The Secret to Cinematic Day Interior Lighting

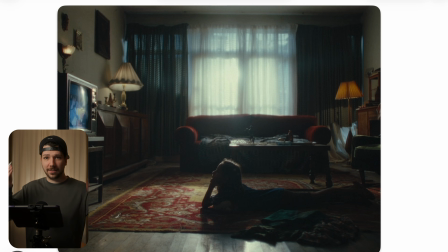4:05 When we're having a light that's so clearly facing to one side, normally the light would bounce here at the wall and back into the scenery, and the shot would look flat. Most of the time when you're shooting inside, you probably have the problem that it looks flat.
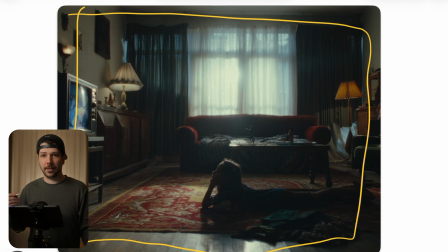4:18 Now what we do, we put a big neck molten on the other side of the room, that there's no possible way that light can travel the room. It just goes here and then gets sucked up by the molten. That's the only way how you can create this deep contrast.
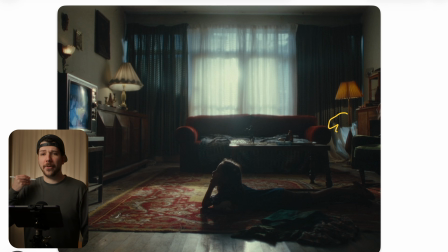4:34 Then one thing you can do, add a little bit of haze in the daylight shots, but only in the background. Don't try always to overflood the whole scenery, then it becomes really hard to control. Just a little bit of that the room gets a little bit of atmosphere and doesn't feel and look empty.
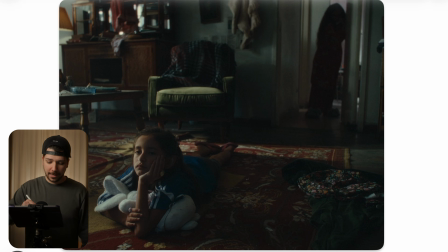4:51 So now we are switching sides with the camera, And here again, as you can see, the light is clearly coming from this side because this is where the window is at. But they changed something. The light is now much softer than before.
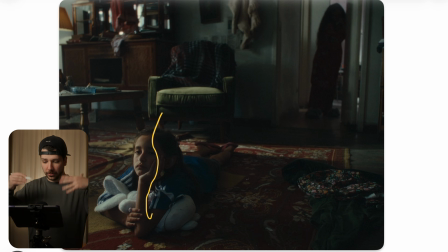5:05 The reason for it, when you're shooting in a wide lenses, in a wide, want to see wide area, you have to light much harder to create contrast. Now when you're going for a closer look, now you can start putting diffusions in between or setting another light, like a little carpet light on Godox 600 or something like that,
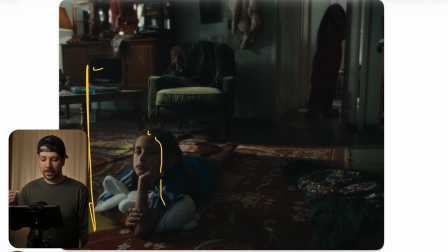5:24 and just give a little bit of a softer feeling so the light wraps a little bit better around the face and looks more pleasant. But the cinematic thing they did now was kept their hard light from this corner, and now they lighted the background with it.
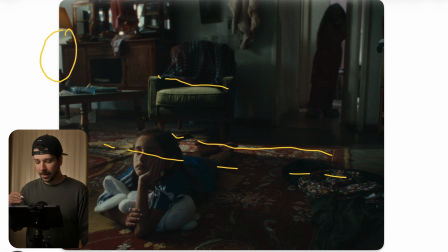5:40 So the couch get a little bit of kiss, the floor get a little light kiss, so it doesn't look boring anymore. Because when you just set in this situation the key light on her and add nothing more, the shots start to feel lit. Because now it's okay, where's the light going? Why does she have the light, but the rest of the room is now dark?
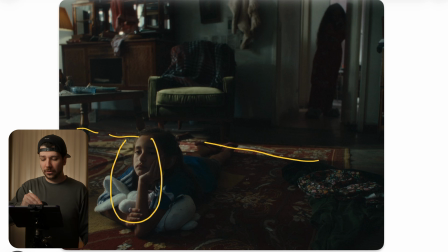5:58 Doesn't make sense, doesn't look natural. So always to remember to light the background also to get a nice light continuity.
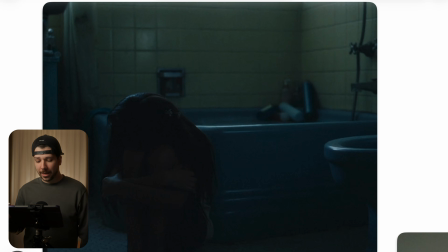6:06 So this is another shot we have. And what I really like about this shot is the natural light. You can see here was the window. There's just a little bit of light coming into the room. They knocked out the rest of the room and it's done. Just this really dark atmosphere.
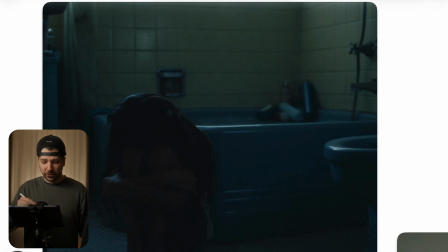6:22 Everything's underexposed. She has no light at all on her, but that's okay. Why it's okay? Because it serves a purpose. It tells the story a lot better when we see what we should feel. And this character looks devastated, sad.
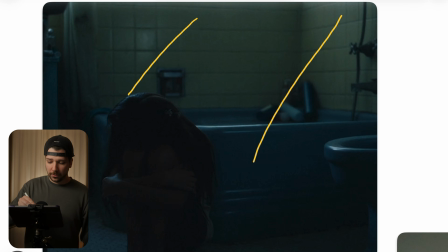6:38 Now when we would put perfect lighting on her and also here a little bit of spotlight and give her a nice edge, a little bit of exposure from the side, everything would feel polished. But that's not what we want. We want the character to feel broken, so the image should also look broken.
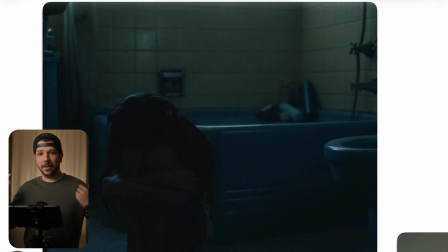6:54 You know, the job as a cinematographer is always to make the image look good, but it's only half of the job. People are booking us because we also have taste. We think about the story. We are not just lighting department. Not our job is not to, okay, this is the lighting setup and we try to make everything possible that it looks that way.
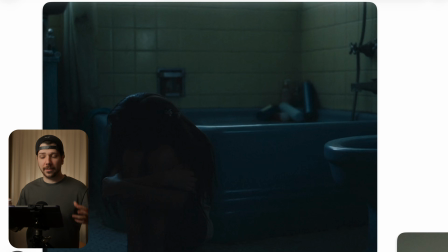7:12 No, we have with the director choices and methods to tell the story better. It's the lens choice, it's the camera movement, it's, like I said before, the lighting. When we say, hey, no lighting is better for the scenery because now it should feel real and the director supports this message, go for it.
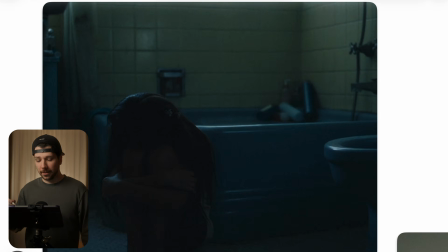7:28 So, not everything has to look perfect, because an emotion is never perfect.
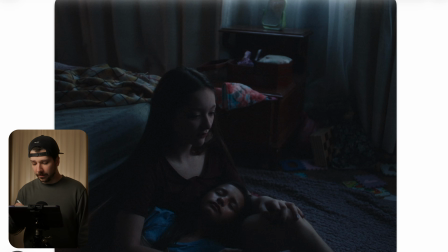7:32 Now we're in this bedroom situation, and everything here is very messy, and she's sitting on the floor with the other person. And again here, same setup. We know, okay, here's a little bit of light gloom. The light source is from here. So the only thing you have to do is put a light slightly out of frame.
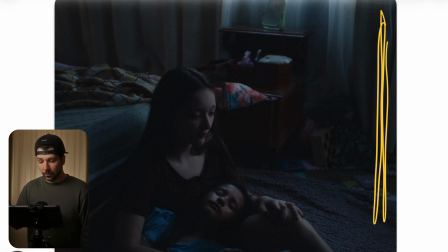7:51 For scenes like this, I really love the Godox F600. It's a carpet light. It's like this thick with a softbox, but it's huge. And you have the same area a little bit more than an Aperture 150 light dome, but it's thin. And the light dome in this situation wouldn't fit, but this carpet light could.